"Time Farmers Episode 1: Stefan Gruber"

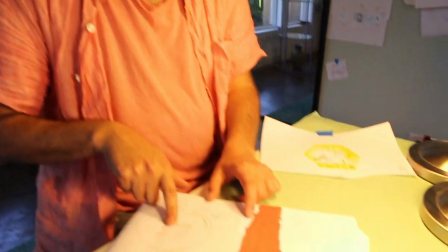4:53 So this is scene 37 which follows right after it.
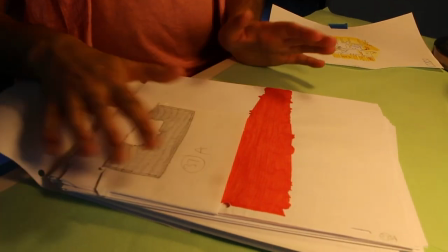4:56 And what we're looking at here is how to assemble together this dream. The look of it. So for one thing you need a mask.
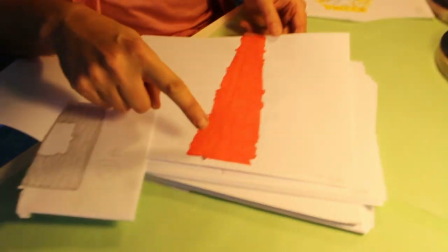5:09 So I color this completely in and then in After Effects we can
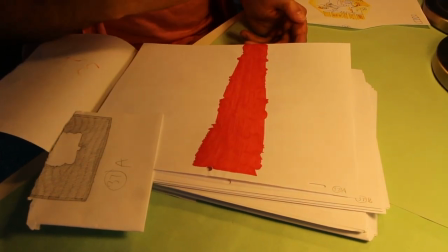5:14 we can cut everything out that's red or
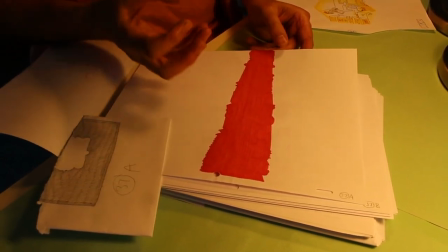5:19 actually we make a window out of the red and then everything gets to pop through that window.
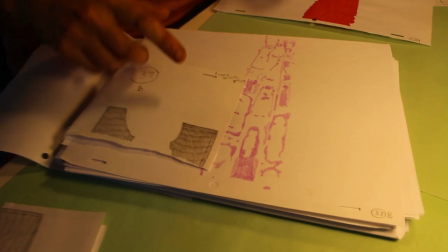5:28 It's called a mask. The mask cuts out this shine area.
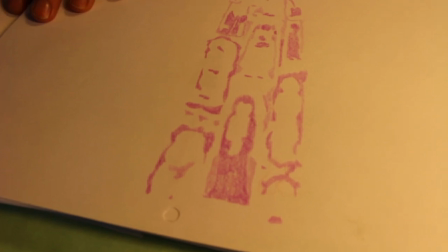5:34 These shines are going over all of the statues.
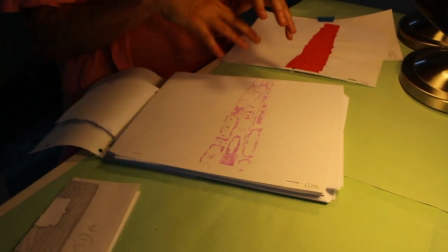5:40 The dream is about a tower of statues that I was climbing very slowly.
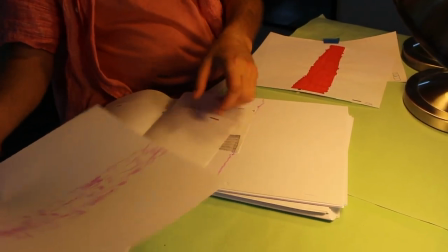5:48 So right here is a... these are... these can
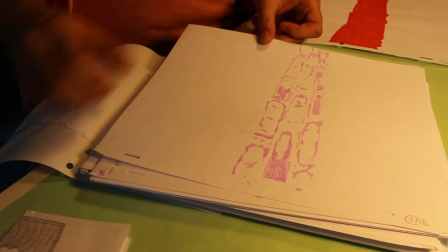5:53 be used to mask out bright shines on the individual statue. Then there is a layer C, so this is layer A, B,
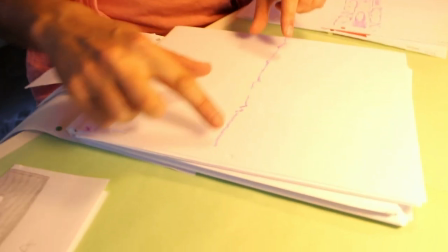6:05 and this is layer C. Layer C has a shine that animates that goes over it.
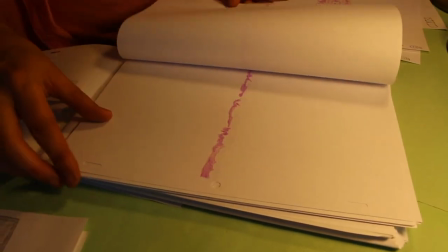6:10 This is like really popular in anime to just see a shine go
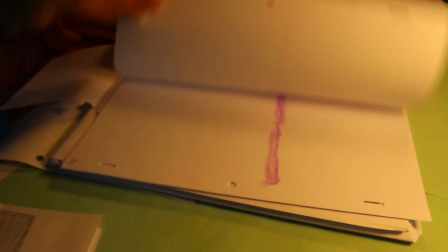6:16 over one solid object and you get this this feel for its volume.
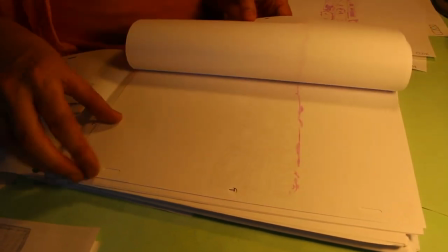6:23 You get a feel for the surface of what it looks like. So that shine goes over this cartoon,
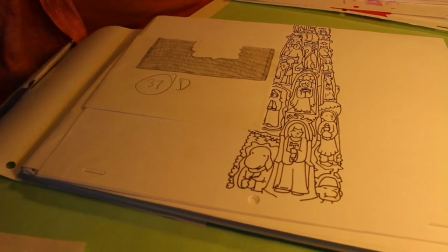6:28 which shows the outline of all the characters that live on this statue.
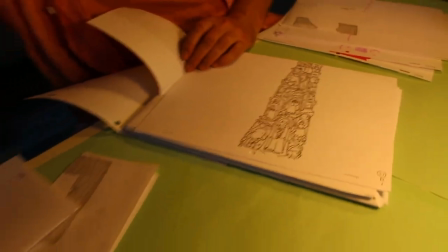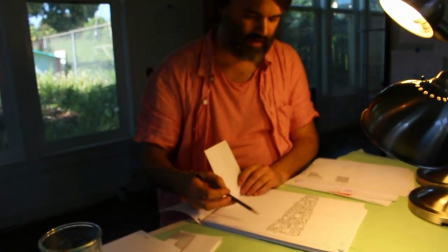6:43 Here is
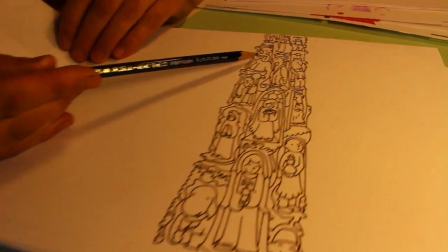6:46 Marsh, who was once known as Jake, who is in all sorts of my animations.
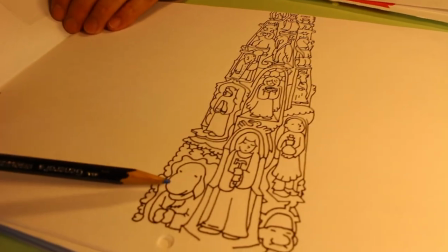6:53 Here is Scallion, who is a character I play in a role-playing game.
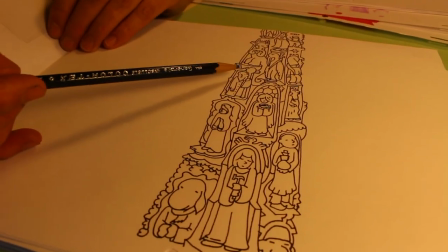6:57 And all of these, I don't remember exactly what all of them looked like in the dream,
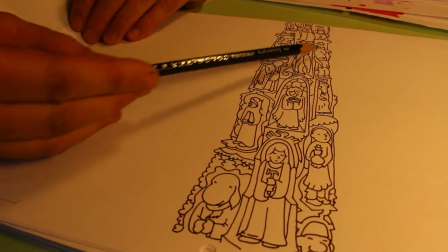7:03 so I filled them in with inspirational creatures and people that I adore.
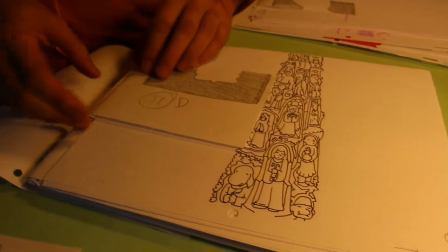7:08 And then, so layer D is about,
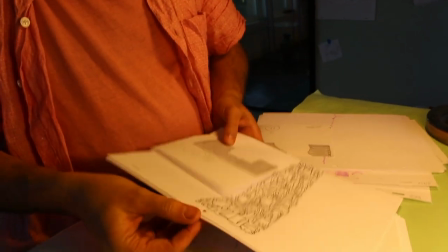7:13 looks like five, six, six frames of the same thing drawn over and over again.
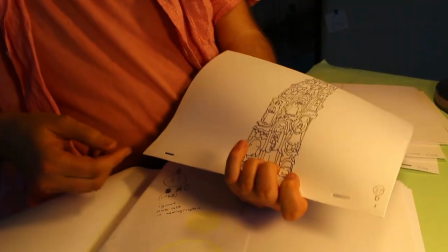7:24 So it's a six-frame, like, dynamic hold, a breathing cycle, or? Yes.
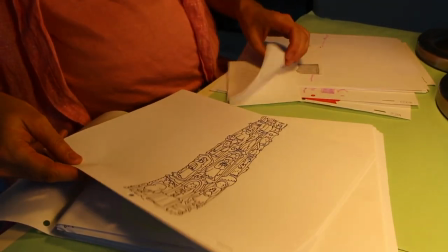7:30 Ooh, I've never done a six-frame one. Ooh. You know what my thing is about, uh, I could tell you what my thing is about what to choose for a dynamic hold. Oh, like how many drawings to do? Yeah. Yeah. If it's one frame, you know, that's not animated, but it's, and plenty of animation pieces used, these just single frame, nothing going on. And they feel, they feel very, they can't, you have to be careful because they'll be very lifeless if you're not if you're not giving the audience something else to think about or do. Two frames is nervous. Victoria Vincent. So many two frame holds. Three frames starts to have a little bit more energy. And then four frames, it's like it's starting to churn a little bit and then five frames it sways a little bit more it gets into more relaxation and the dynamic holds the longer you retrace and retrace and retrace the more you'll get to this point i mean if you could do a 100 frame dynamic hold it would just be like underwater how what's the max you've ever done? I don't know. I think I've done a 100 frame dynamic hold where it's just nothing.
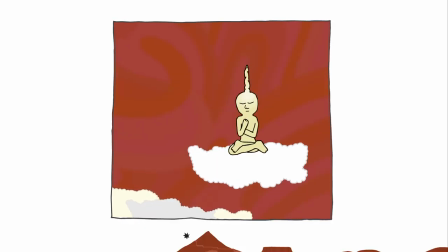9:00 Oh yeah, it probably is the restless meditator in both worlds too. That is just retracing the previous frame and letting, trying to actually make it be still, which is, you know, in meditation or whatever, it's hard. It's hard to stay still. And that was whole point of that scene is to have a meditator and try to make them stand completely still but you know 40 frames in part of the part of their pinky is going in a weird direction or their foot is starting to go someplace and and so i just follow it
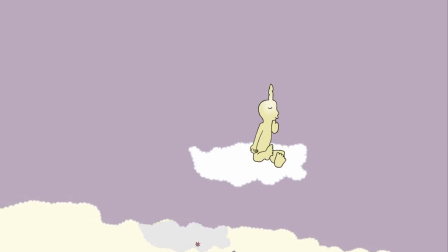9:32 and just let it go and then and it's like it looks under watery and it flows that's
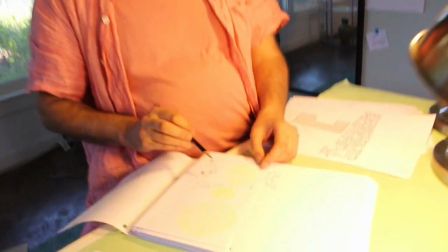9:40 dynamic holds um do you want to see the rest of this? Yeah.
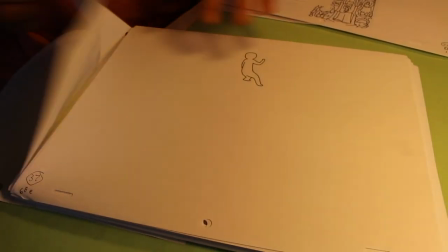9:45 Okay so there's also this and this is myself and they'll be filled with
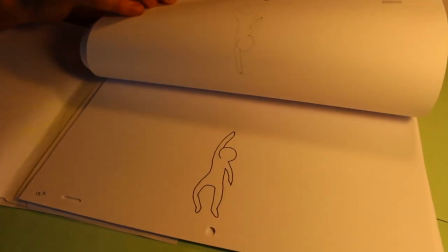9:52 a kind of gold glow and they are climbing up the tower.
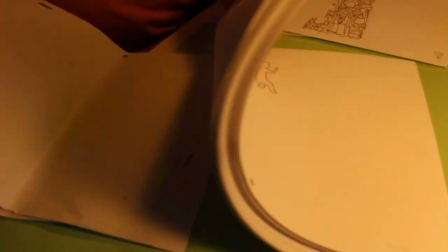10:01 So all these things get sandwiched together in After Effects and colored also and
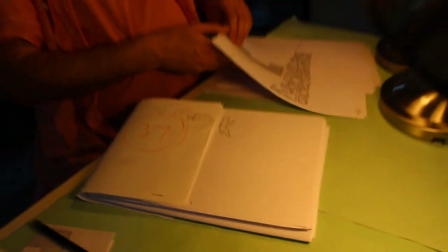10:08 they become one finished scene and this is actually one of the one scenes that we have finished.
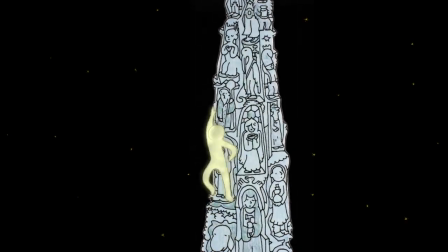So that's scene 37 of 68. Wow. There's 68 scenes in this film.
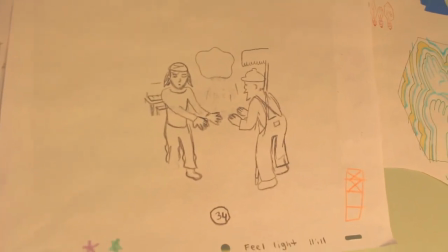10:32 How do you think about color?
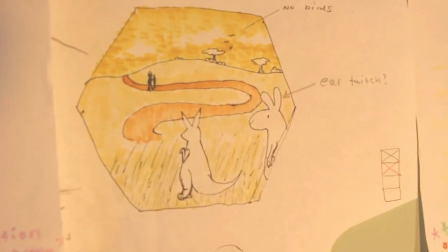10:34 Is it just intuitively or how much do you think about it like as a like color script kind of idea?
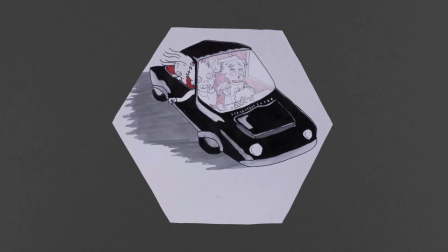10:43 Do you think about it that way at all or is it more just the feeling of the shot? That's a good question. Color gives a lot of the character to these scenes.
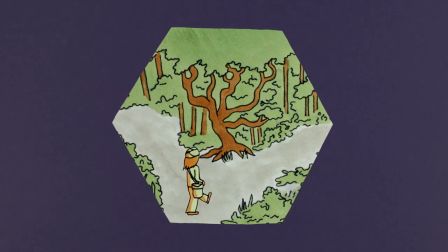10:56 Originally we had thought about, oh,
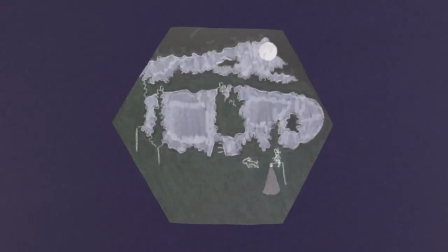11:00 here's all these scenes that take place in the astral plane, all these scenes that take place in the dream world, all these scenes that take place in fantasy,
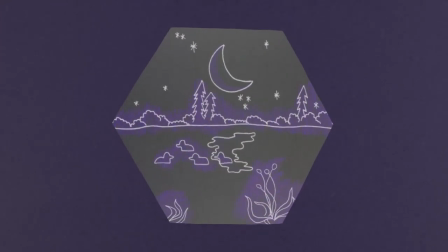11:09 some in the more ordinary moments at
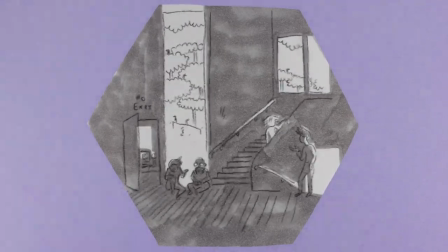11:15 school and to give those a different all we wanted to give all of those a
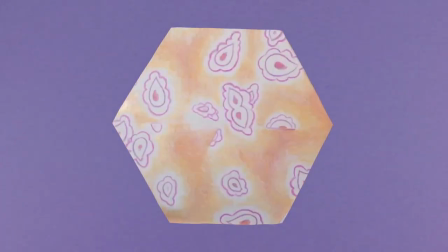11:20 different color palette and that ended up I think it was good that we started that way and we evolved from it and let it we loosened up quite a bit over
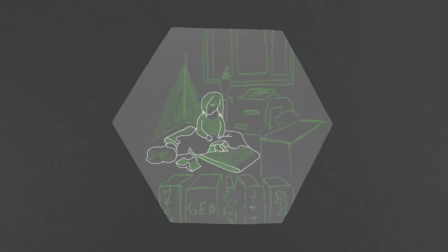11:31 time but it was one of my assistants that just went oh let's just organize our pens like this
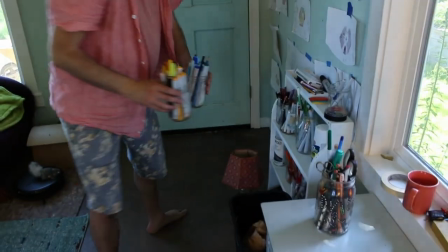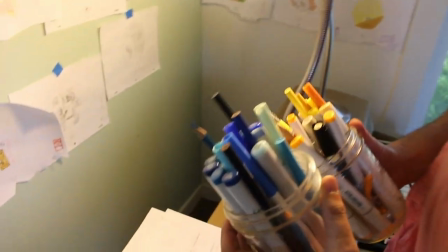11:44 Instead of, oh, all the pens are in the right place, these are, this is the jar of yellow.
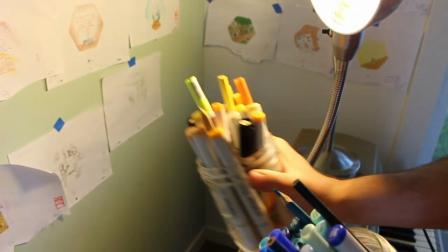11:50 This is the jar of blue. And sometimes you just have this impulse, I want my jar of yellow. And you bring that over to yourself and you can play with so many different yellows.
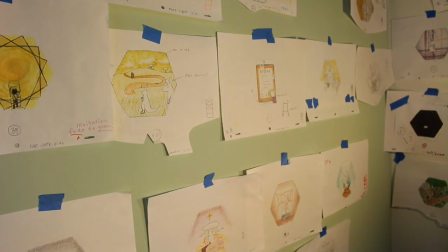11:59 That's why some of these scenes have massive amount of changes in
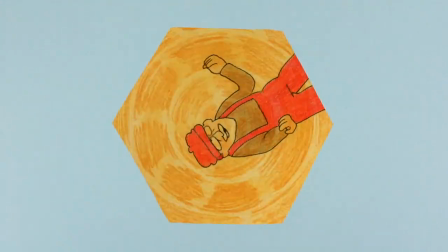12:04 colors. you might even see in some places that
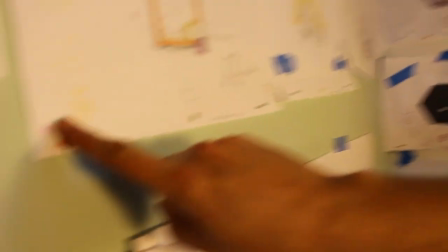12:10 you can make these smudges on the side and then and then try to match them okay
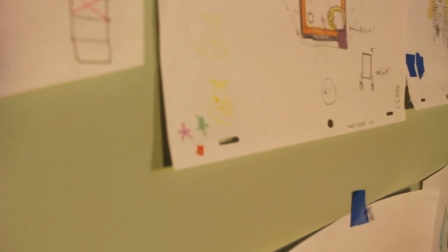12:16 so these are like sort of just palette tests or like something that you kind of use
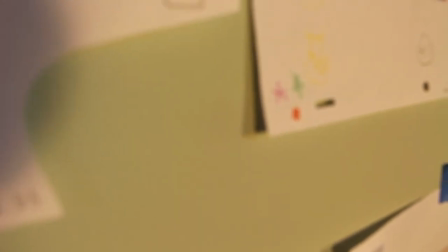12:22 as a guide yeah well
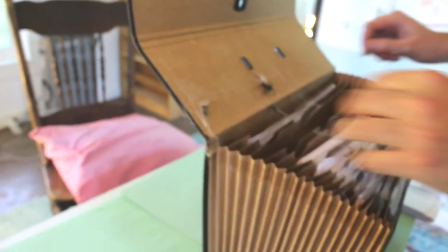12:28 sorry okay we're going into scene 37 and
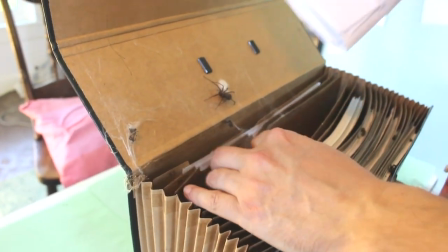12:33 putting you away I mean I don't think that they're destroying the paper so I'm not gonna I'm not gonna kick you out I
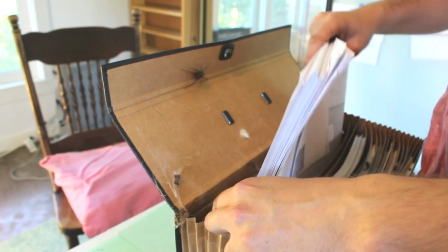12:41 already repurposed your entire home this studio into my studio so I feel like I have to share it a little bit.
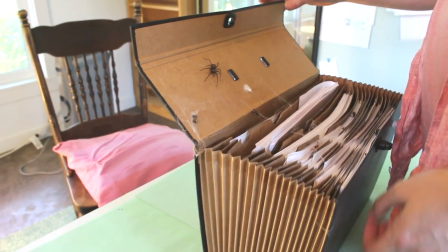12:51 Goodnight.
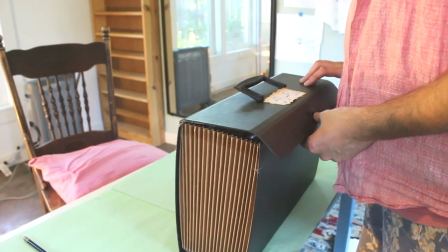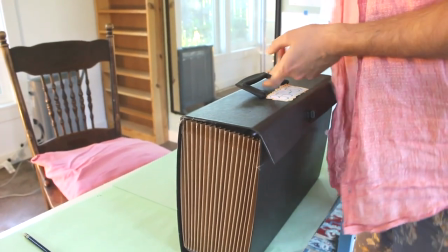12:58 There's even a little cricket here.